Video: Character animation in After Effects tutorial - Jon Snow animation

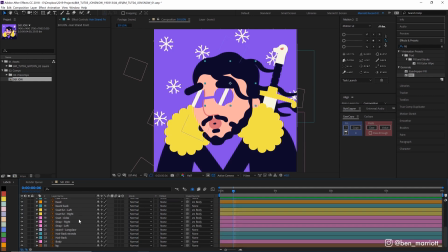4:09 So I'm gonna take his existing hair strands and just lower the transparency so I can use them as guides. Now I'm gonna create an elongated sort of teardrop shape.
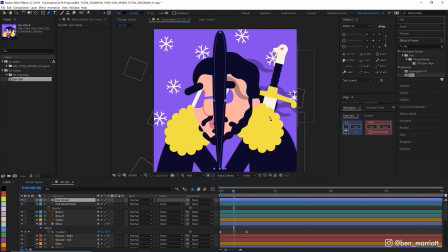4:23 Now let's pre-comp this hair strand. Now I'm gonna drag the anchor point up to the root here to make it easier for rotating and scaling. So let's rotate this and position and scale it where one of our guide hairs is going to be.
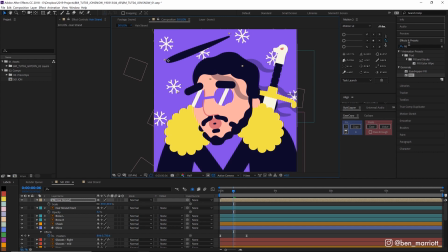4:38 Let's actually drag it off so it's a bit more visible when we add our waving effect. And to do that, we're gonna add the wave warp effect, which you can find in here, wave warp. And let's change the direction perpendicular to the way our direction is pointing. Now let's tweak the wave width and height till we get something we're happy with.
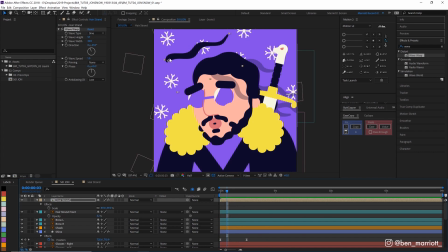4:56 Okay, that's looking pretty close, but the root of our hair isn't staying still. It's wiggling all over the place. But we can stop that by pinning the top edge here. So now if we play back, you'll see that area stay still. Now let's drag that back and see how it looks in game context. Now let's tweak some of these settings a little more till we get what we want.
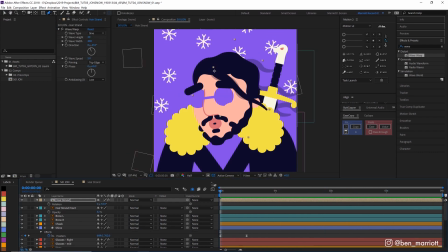5:19 Okay, I think that's pretty close. Now let's go ahead and do that for all our other hair strands.
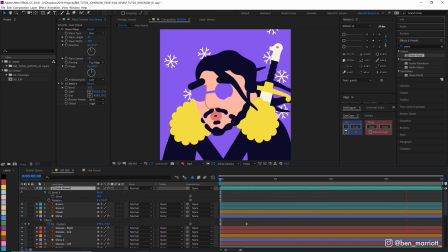5:27 Okay, now that we've done that, I can kind of see it looks a little too underwatery and perfect, this sort of wave to me at the moment. So one thing that might alleviate that is adding a rotation keyframe to each strand of hair as well. So let's go and do that.
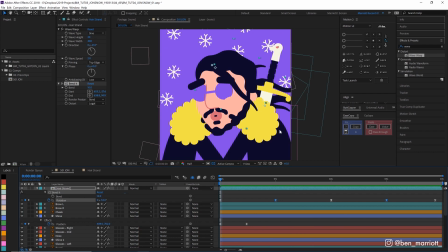5:45 Okay, I think that helps our first strand here look a little more chaotic. Let's do the same thing to our other hair compositions.
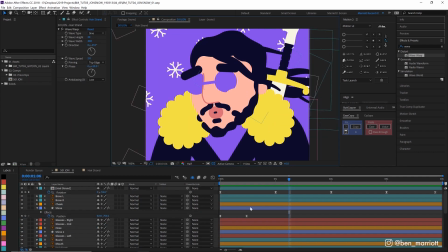5:55 There we go, hair done. Now let's get our head moving.
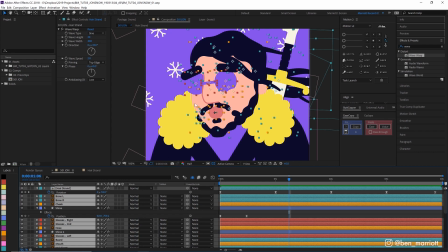5:58 The first thing to do before we animate our head is to select all the elements that relate to the head that are attached to the head, like the nose and the lips and the hair. And we just want to make sure those are parented to the head before we move it.
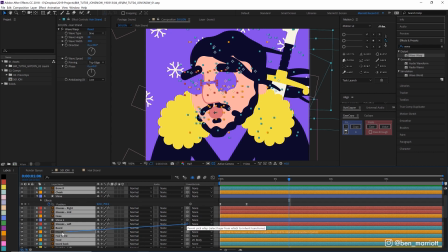6:08 So if you select them all and then select your pick whip on any of them and just hover over the head, they'll all be parented to the head.
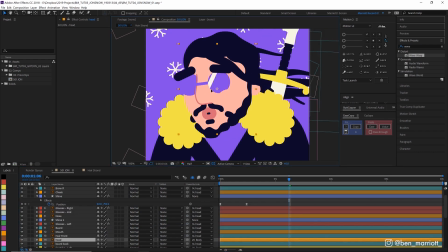6:15 And you can do that even with the head selected. Now, if we move our head, all the other pieces are gonna move with it. Now let's move our anchor point in our head using our anchor point move tool here and just drag that to around where we think the neck would connect.
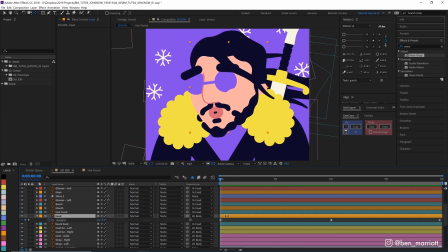6:28 Now let's animate the rotation. We want to be pretty subtle here, so I reckon that should be enough. And let's animate the position just very slightly too. There we are, so he's just raising his head a little bit. Now let's do the same thing to our eyebrows by animating the position and the rotation property.
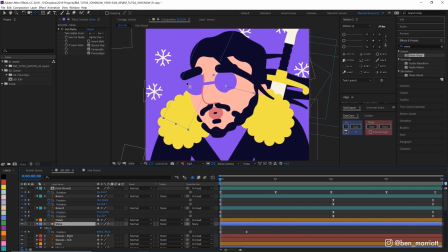6:47 Now that we've got this animation happening, I think that our shine from our sunglasses should happen midway through this head movement. So let's go and adjust that. And let's do the same thing with the cheeks as well. And now for our puckering lips.
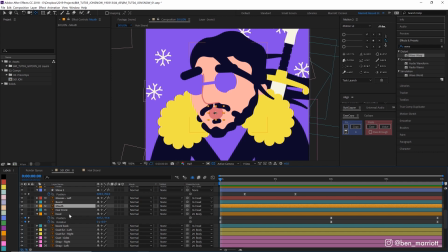7:04 We can animate those using the scale property. We hold down S, and we want to unlink our proportions here. So we unclick this, because we want to make our lips wider and then narrower. And when you do this, you should be very careful because it can look weird and stretched and warped, like you see here, if you push it too far. And we really don't want to break the design that we've established here.
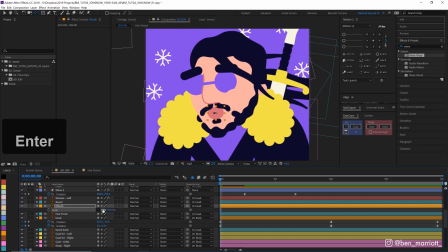7:23 So let's start at maybe sort of 1/10%, keyframe that, and then go to 90%. 10% either way, you should be able to get away with. All right, I think that looks pretty good.
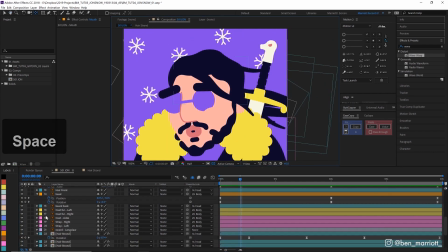7:37 Now let's animate Longclaw up here. I think we're just gonna animate his rotation and position.
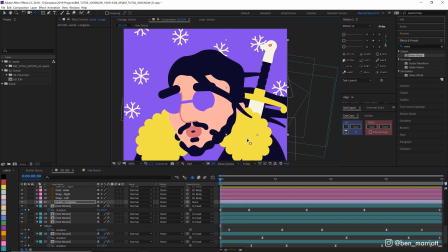7:42 So let's move his anchor point down here to where the sword would be attached, which it wouldn't be attached. But if it was, that's where it would be attached. Let's alter the position and rotation.
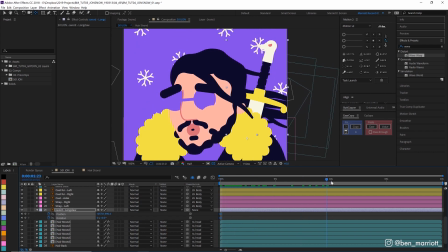7:52 So as his head comes up, maybe the sword sort of comes down a touch and rotates this way as if he's sort of looking up and his body's kind of shifting.
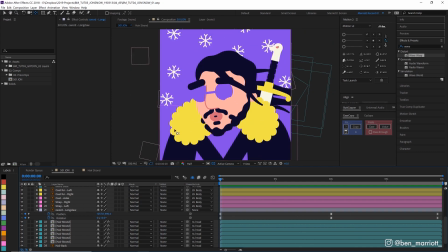8:05 There we are. Looking at it now, I definitely think we need some animation in the body, especially with the fur section of his coat here.
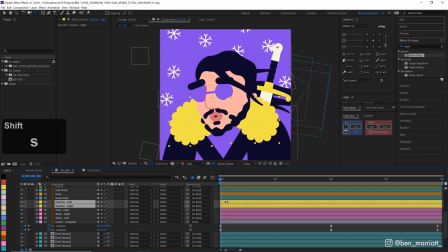8:11 So let's just animate the position and rotation of those as well.